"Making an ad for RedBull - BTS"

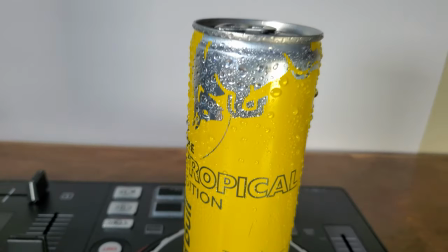(3:21)
right guys so i sprayed the can so it has some chocolates like
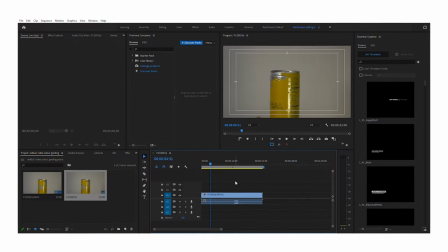(3:25)
it's condensing like it's cold all right guys so i'm gonna proceed to the editing of the videos now please bear with me with the noise in the background as i live very close to the main road and you will have vehicles passing from time to time and also some persons yelling in my background because
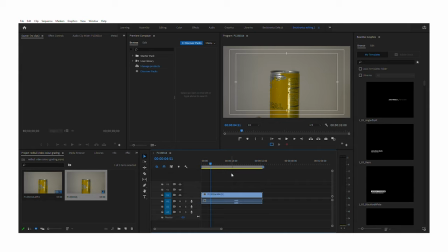(3:44)
it's around 2 p.m in the evening now where i am jamaica and i just want to get this video up on the channel so you guys can see how i made this um commercial for red some time
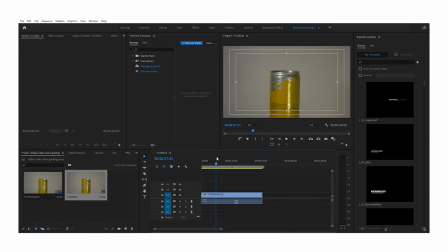(4:01)
now on instagram and i have been getting a lot of questions and i just want to show you guys how i do it behind the screen of my computer all right now let's go so the first thing i normally do is color grade my footages i know a lot of persons may color
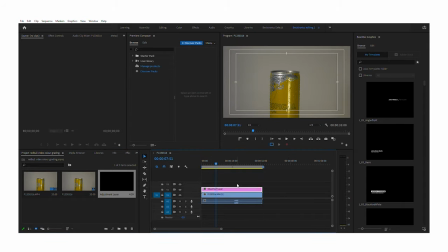(4:20)
grade last but i like to do it first so it doesn't
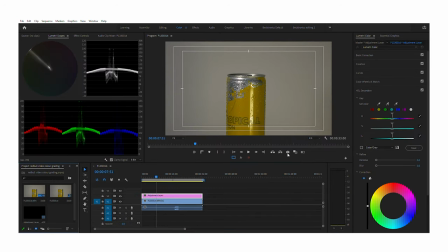(4:25)
mess up my text or if i have any effects or whatever going on in my footages the color grading on the adjustment layer won't be of any problem once I'm adding other elements effects so on and so forth so as you
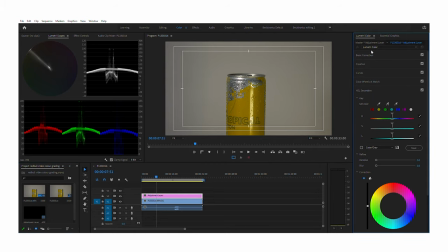(4:40)
can see this shot is a bit flat because I shot in a flat profile log profile now I go to the color section in Premiere Pro and my user interface may be different from yours because I have laid out mine in a way that is comfortable for me when coloring each of my
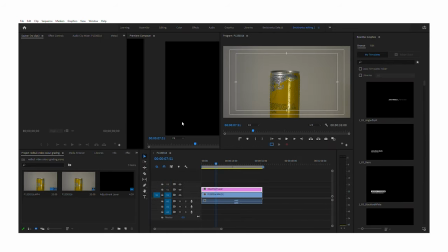(5:00)
tabs are different i have this one for effects and my timeline
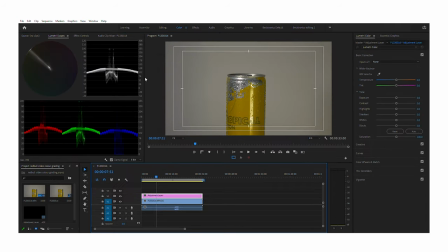(5:05)
and so on and so forth and this is my color tab i like my preview window to be the biggest because i want to see more details of the colors i'm adding over here i have the lumetri scope tabs open so i can see what is going on when i tweet my settings over here in the lumetri
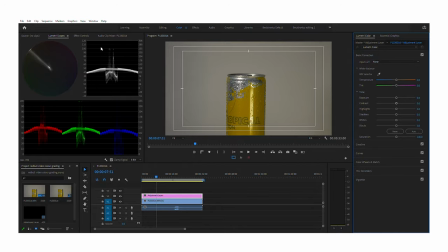(5:23)
color section now the first thing i want to do I want to get this tab up here with
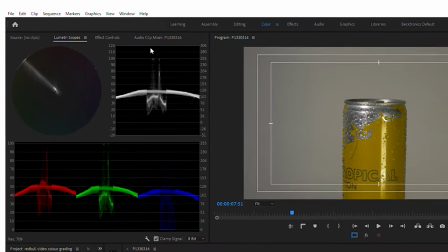(5:28)
the blacks touching zero and the whites touching 100 so I'm gonna pull down the black until it starts
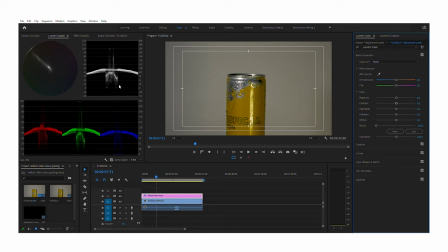(5:37)
to touch the zero down here now it is touching the zero and the whites ways you can pull up the whites is by pushing the white itself directly also the
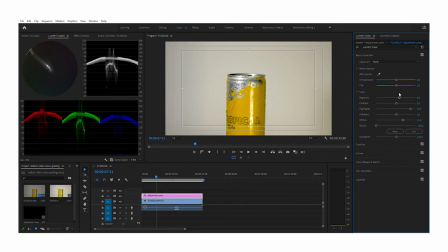(5:49)
highlights and the exposure now this looks this looks lovely where it is at now now also I always tweak my contrast to make the blacks look more realistic and also give it more highlight so
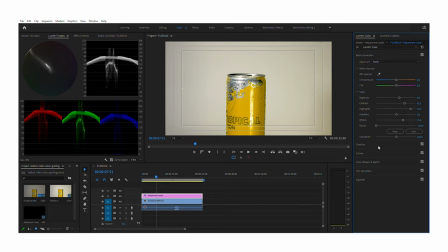(6:06)
you can see that there is a light in the scene and it's not so flat and then normally go down to my creative section because from the basic section my white balance is always set on what I want it to be on from within shooting.
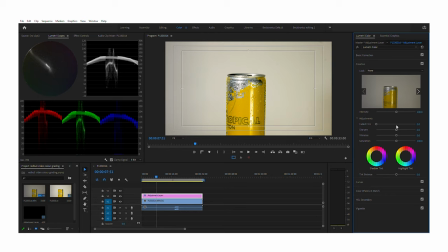(6:23)
Now down to the creative section I'm gonna nudge the sharpen a little bit and also the vibrance so the yellow on this thing will pop. I don't normally touch the shadow tint or the highlight tint in the creative option
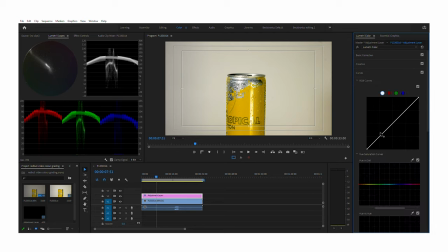(6:39)
next I go down to curve and I normally add the S on my curve if necessary though if not I would just nudge like a little bit right here that looks fine look at the black and then nudge
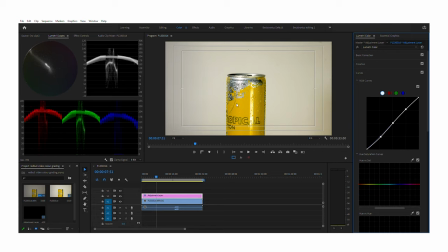(6:56)
the top up just a little bit this looks really nice trust me I'm not gonna be biased it's not because it's my work then i normally mess with the hue and saturation as well